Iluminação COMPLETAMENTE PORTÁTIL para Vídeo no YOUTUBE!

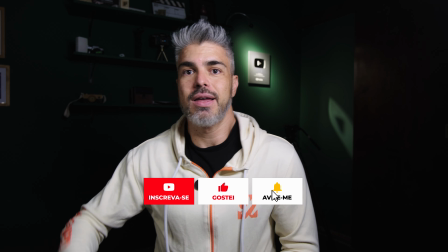8:11 Então, aqui a gente tem ataque, preenchimento e as nossas luzes, elas estão agora no cenário.
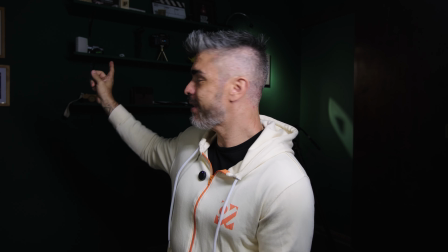8:17 Só que aí eu acabei também utilizando uma das luzes que eu tô usando ali atrás, que é um outro MC,
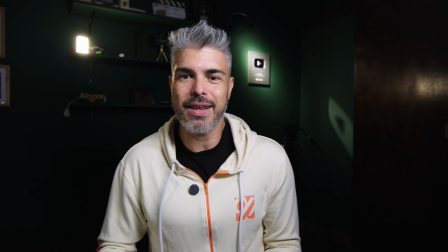8:23 pra fazer uma espécie de contrinha pra mim. Então ela além de iluminar um pouco do cenário, tô usando como uma luz prática,
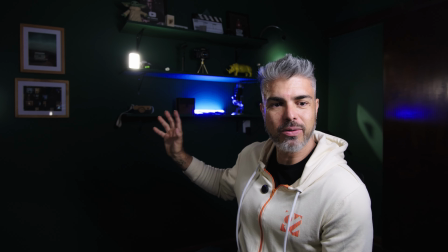8:32 ela é uma luz que também está me ajudando a dar essa separadinha minha em relação ao fundo, tá?
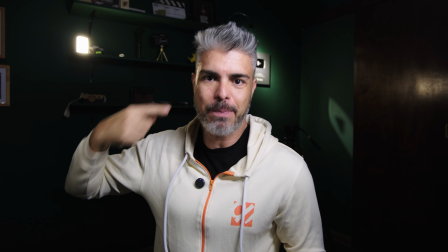8:39 Então eu coloquei ela mostrando mesmo, só que intencionalmente apontada para mim, para que eu não tivesse que usar um outro tripé colocando aqui.
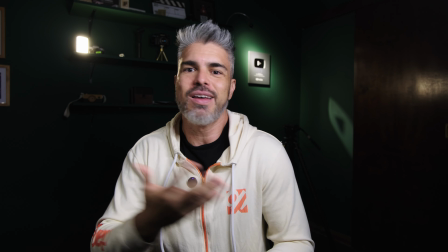8:47 E dentro desse contexto que eu falo aqui de vídeo no meu canal do YouTube, tem tudo a ver falar de uma luz que está em quadro.
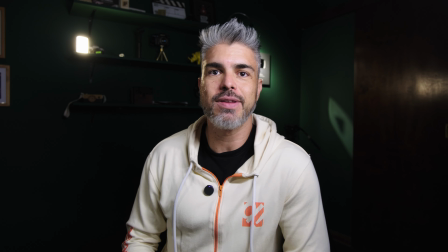8:54 E por fim, nós temos uma outra luz, que é o PT1C, que também está ali no mesmo tom de azul e que,
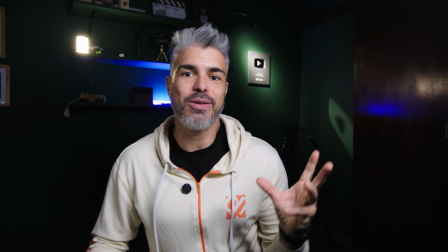9:01 nesse caso, está como uma luz para valorizar os elementos ali da estante.
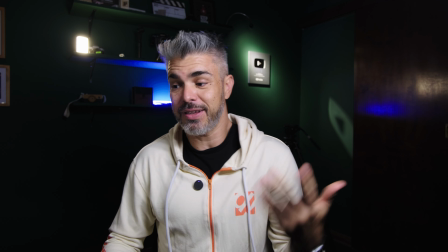9:06 O legal, claro, né, que esses bastões, na verdade, todas essas luzes que eu estou utilizando,
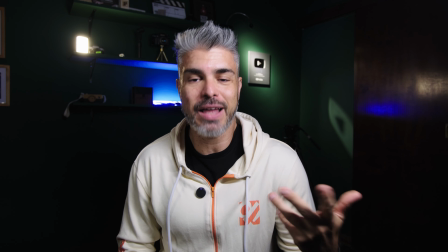9:11 elas são luzes RGBWW, ou seja, eu consigo qualquer cor.
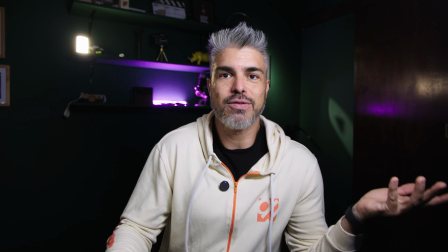9:16 Então, meu bastão agora, ele está azul, mas eu poderia usar ele vermelho,
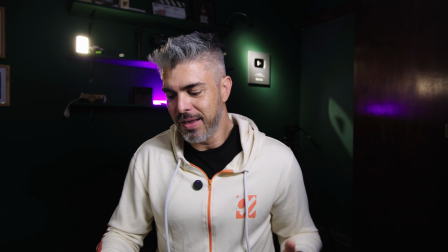9:21 poderia usar ciano, poderia usar rosa, roxo, amarelo, como eu quiser.
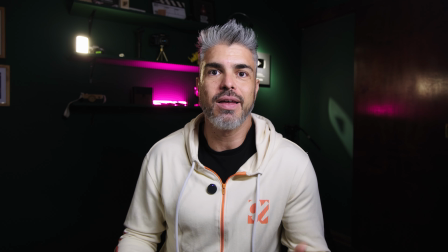9:26 É, isso aqui o legal é exatamente porque eu com essas luzes coloridas,
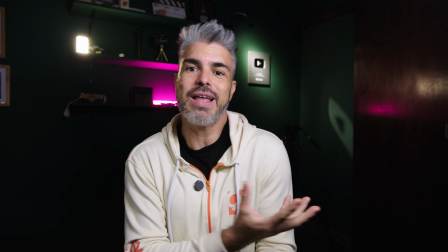9:30 eu acabo tendo a opção já de dar uma mudada, uma transformada no meu cenário, no meu setup.
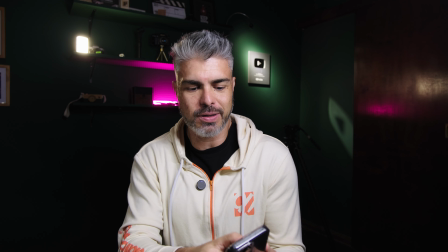9:36 Se eu quisesse mudar aquele outro MC que eu estou usando ali no fundo, vamos lá, vamos dar uma olhada nele.
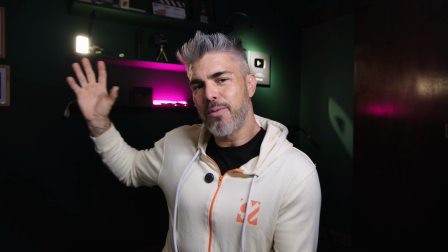9:42 Ele agora também está, ele está um pouquinho mais quente, em 3.800,
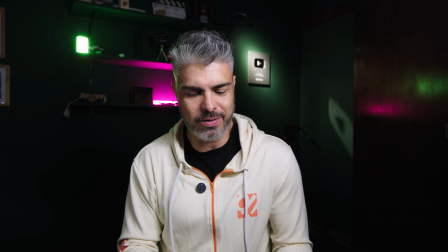9:46 mas eu poderia também usar uma cor diferente, usar um verde, um verde, um roxo ali, aumentar um pouquinho a potência, diminuir.
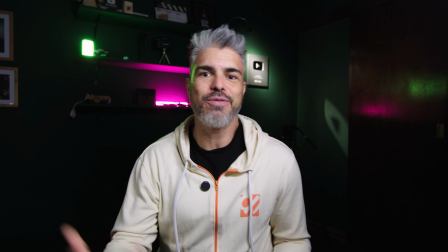9:53 Então, em alguns cliques, eu consigo modificar também o meu cenário, né?
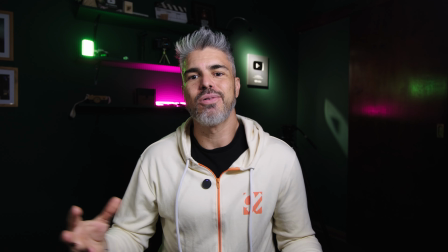9:58 Minha referência de cenário, utilizando essas cores diferentes. Então, tudo isso aqui, muito prático e tudo isso também no mesmo aplicativo, que é o Sidus Link da Amaran. Então, eu quero agradecer principalmente a Amaran pelo apoio a esse vídeo, né? Muitos desses equipamentos que estão aqui vieram deles para que eu pudesse testar e são os equipamentos que, de fato, eu uso em todos os meus vídeos. É uma marca que eu abracei e que eu escolhi e que eu gosto demais, principalmente por essa versatilidade e qualidade dos produtos desde muito tempo. E aí chegou a hora de você participar desse vídeo também. Se você quiser tirar suas dúvidas, deixa aqui no comentário se você tiver sugestão de algum tema de vídeo sobre iluminação ou sobre qualquer outro tema do universo de criação de vídeos. Deixa aqui pra gente conversar porque tem muito conteúdo sendo preparado com muita qualidade pra você. Um grande abraço e a gente se vê no próximo vídeo.
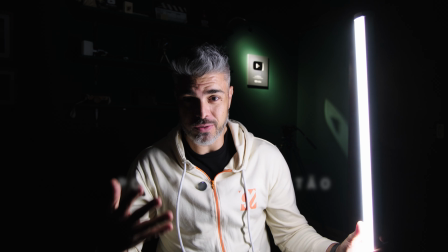10:57 Falando um pouco sobre essa questão da posição do bastão, só pra você ter uma ideia, né?
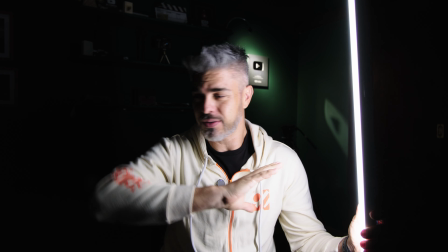11:01 Eu tô agora só com o PT2C ligado aqui no meu cenário, com exceção daquela luzinha ali atrás.
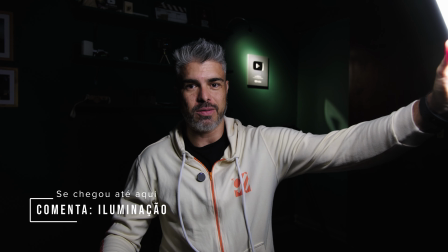11:07 E aí, como eu falei, eu gosto de fazer o meu ataque com ele aqui, ó. Eu tô com ele diagonal em relação ao meu rosto, tá?
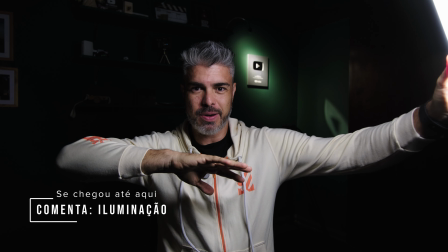11:15 Só que afastado pra cá. Por quê?
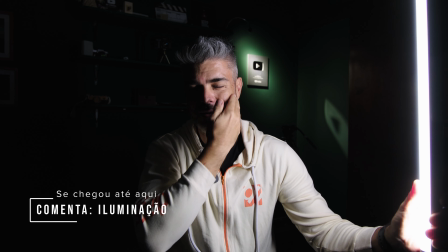11:17 Quando eu giro ele aqui, eu tenho uma iluminação que funciona bem pra essa lateral, só que ela acaba deixando muito mais sombra aqui do outro lado, né?
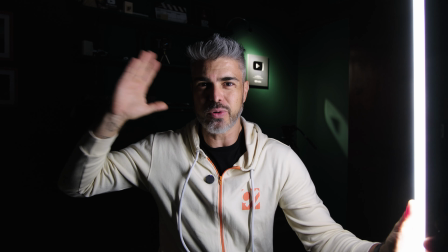11:25 Eu tô olhando aqui pra cima pra eu poder ver o meu monitor. Então, realmente, eu preciso muito desse preenchimento pra conseguir fazer esse segundo lado.
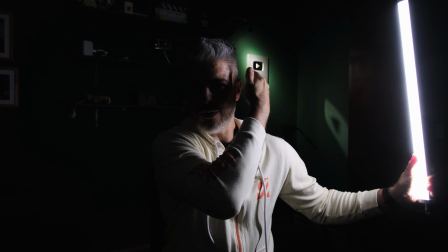11:32 Quando eu jogo mais pra trás, né, eu vou começar a fazer cada vez mais sombra.
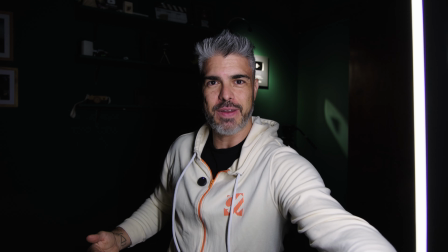11:37 Se eu colocar ele de frente, ou seja, ó, tô quase aqui na frente da minha lente, o que acontece é que fica uma luz chapada, né?
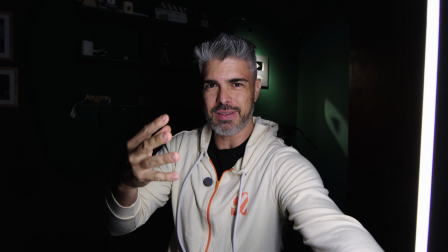11:46 Parece luz de flash, né? Então, o que eu faço?
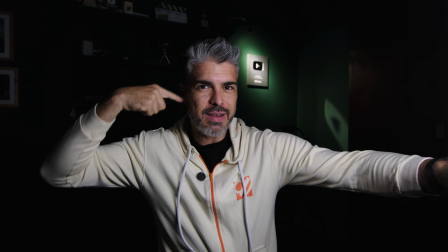11:48 Eu inclino ele para que ele consiga cobrir mais a área aqui do meu rosto e coloco um pouquinho mais para cima, coloco ele por aqui.
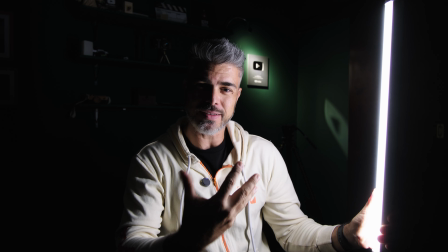11:56 Então, é assim que eu posiciono. Isso faz muita diferença quando você vai iluminar com o bastão para que você consiga tirar mais proveito, principalmente com a luz de ataque.
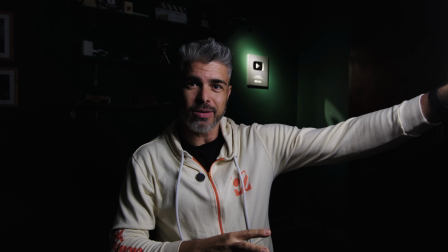12:05 Isso vai valer também para os bastões menores, tá bom? Então, eu estou tentando aqui aumentar essa área de luz dele.